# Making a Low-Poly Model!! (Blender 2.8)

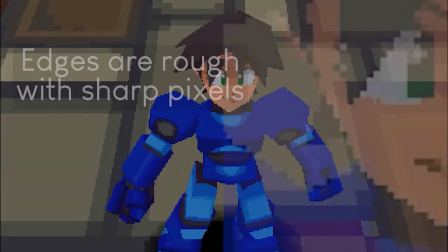247s
Mega Man Legends had low-resolution textures with minimal anti-aliasing, resulting in a cohesive pixelated look.
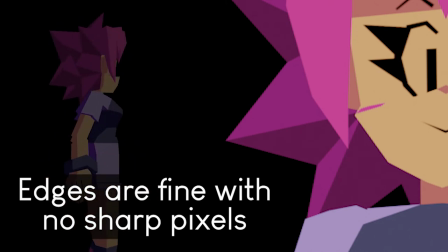255s
The way my Sammy model is being rendered within Blender has anti-aliasing, so if I made the textures pixelated, it would clash with the looks of the flat, straight slopes and edges that don't conform to any visible grid.
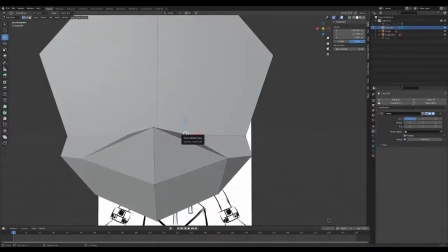269s
So I decided to make the textures a higher resolution, but then I ran into another problem.
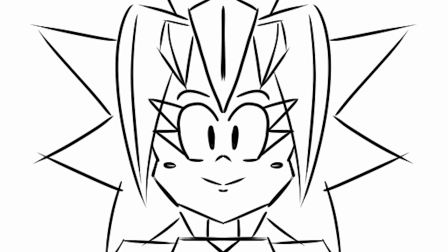275s
If I made the face have a bunch of rounded curves, that would clash with the rest of the model being made out of only sharp angles.
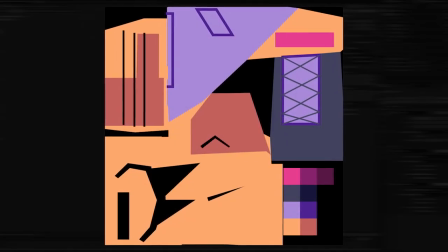282s
What I settled on was making the textures out of a bunch of straight lines, reinforcing the polygonal shapes.
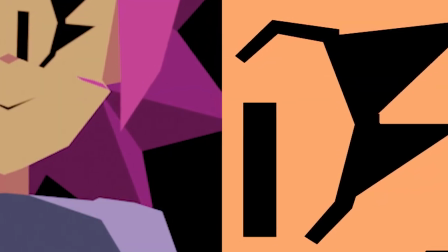288s
The edges on these textures are going to be smooth as well, thus matching the edges of the polygon also being smooth.
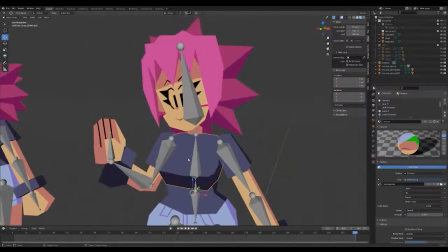296s
Another point where I deviated from Mega Man Legends is how the shadows were done.
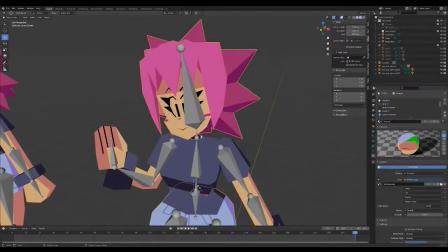300s
Visually, the result is very similar, making the shadows be textures and not part of a lighting engine. But unlike Mega Man Legends, the division of light and dark isn't drawn on by the texture, but rather a polygon.
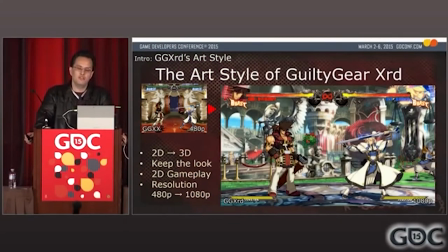315s
There's a video where, I'm going to butcher this name, Unia Mutomura talked about Arc System Works' approach towards the visuals in Guilty Gear Xard.
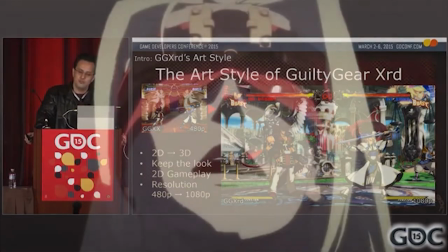325s
In the presentation, it covers how when the team was creating close-ups, cinematic animations or cutscenes,
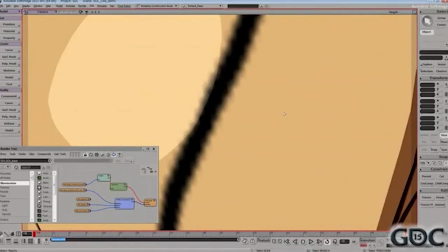332s
any time when the model needed to be right up to the camera, pixelation started showing on the textures and it clashed with the smooth of the polygon.
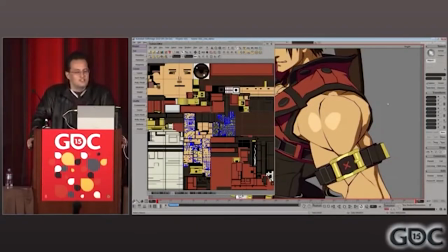341s
So the team employed unconventional texture techniques to avoid this, making them able to get as close to the camera as they want. If that video sounds interesting to you at all, I have a link to it available right now. There's a lot of interesting and insightful information that can inspire you, and taking that inspiration I got from the video,
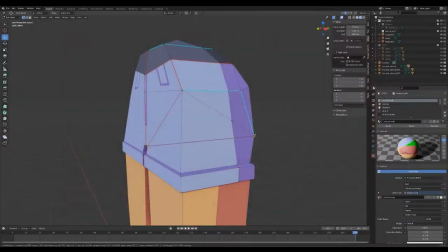359s
I cut the polygons in half and colored the side closer to the back darker,
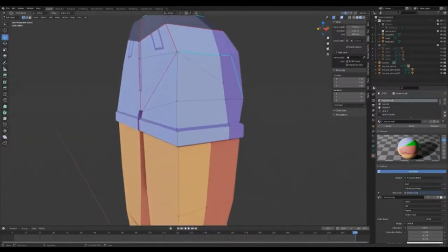364s
the result being Mega Man Legends shadow placement without the lines ever getting jagged or fuzzy.
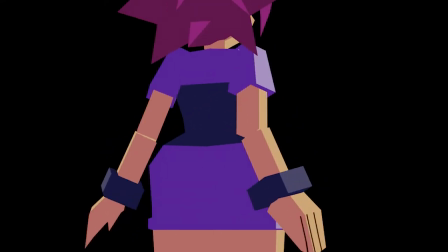370s
This may increase the polycount a little bit, however, on any system as strong as a Nintendo GameCube or a Playstation 2, it should be running fine still.
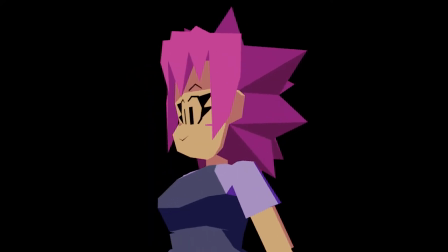379s
It's not really exceeding the poly count that much.
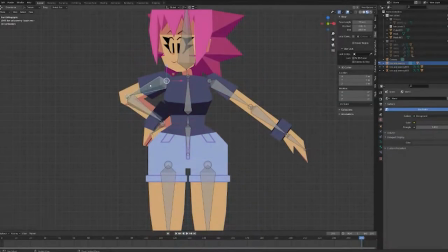383s
Anyway, I tossed on some really crappy rigging then, so I was able to pose it for some renders, however note this rigging would have to be entirely redone if it was ever going to be used in an animation or a video game.
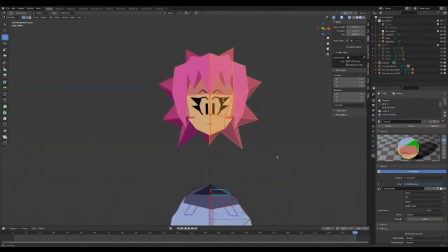396s
Then do some minor tweaks on the models and bee bop boom, she's done. In some ways, this was easier than working with high res models.
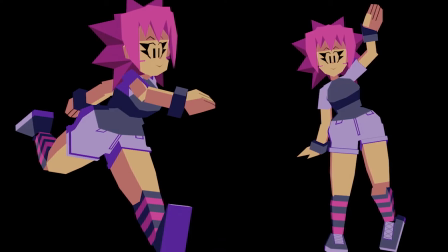402s
Less steps to complete uses mostly basic tools, fast turnaround, and your end product more easily avoids going into the uncanny valley.
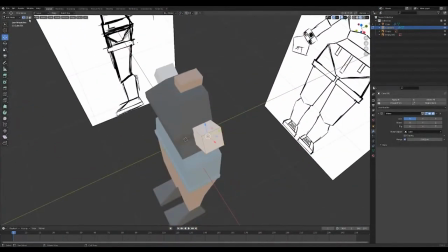411s
On the other hand, however, I found it was actually a bit harder knowing this.
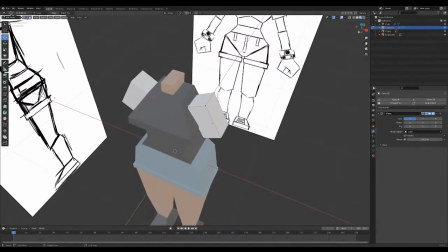416s
Trying to get appealing shapes on, say, the hair and face while also keeping it stylistically sharp is pretty tricky.
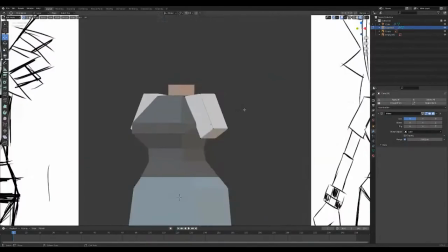424s
There's a fine line between low resolution high poly and just the low poly aesthetic.
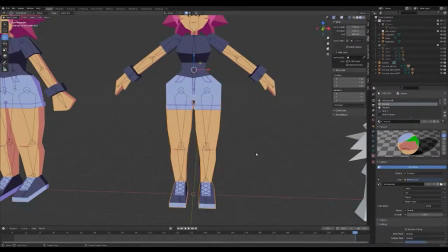430s
The thing that I really struggled with is making the legs actually connect. In general, the way that they sit on the pelvis and connect to the muscle groups is really complicated.
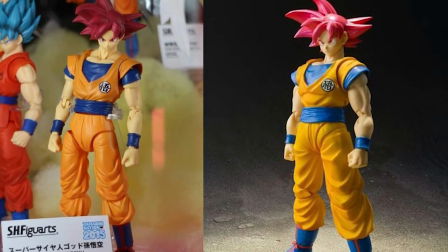441s
Take a look at some action figures. You'll quickly see that they have a much easier time figuring out how to connect the shoulders than how to connect the leg to hip.
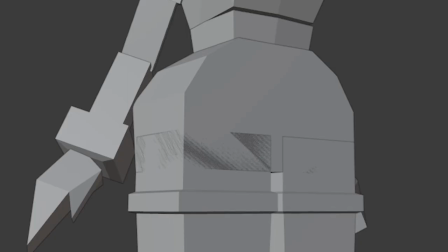449s
The best answer I could come up with is making the bottom of the pelvis completely flat and having a large amount of the leg clip inwards.
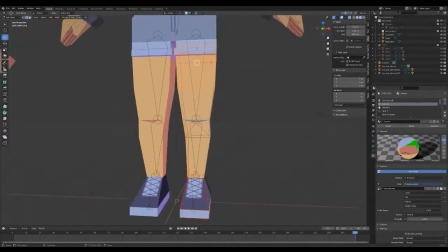457s
If you know of any better solutions that are stylistically appropriate and compatible, definitely let Let me know, I'm interested in this one.
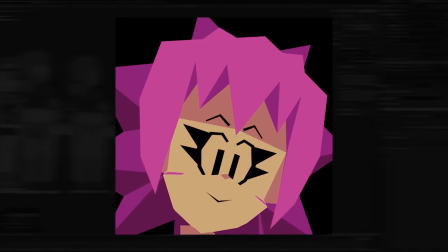465s
But overall, this is a really enjoyable style and I want to refine it in the future.
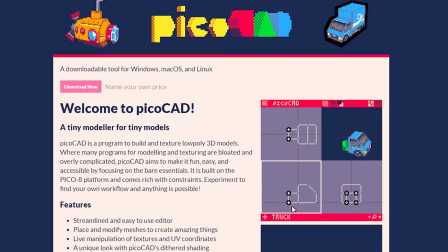470s
Recently, a tool called PicoCAD popped up on the scene, tailored directly towards low-poly pixel-textured models.
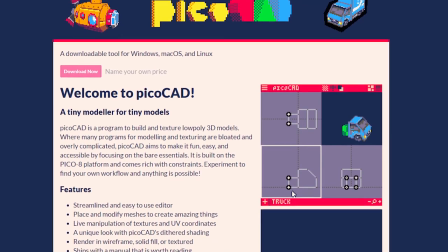476s
I hope to find some time to mess around with it and see if I can get better results than I did with Blender.
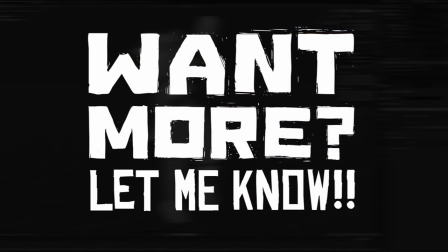481s
If you want to see that comparison video, let me know.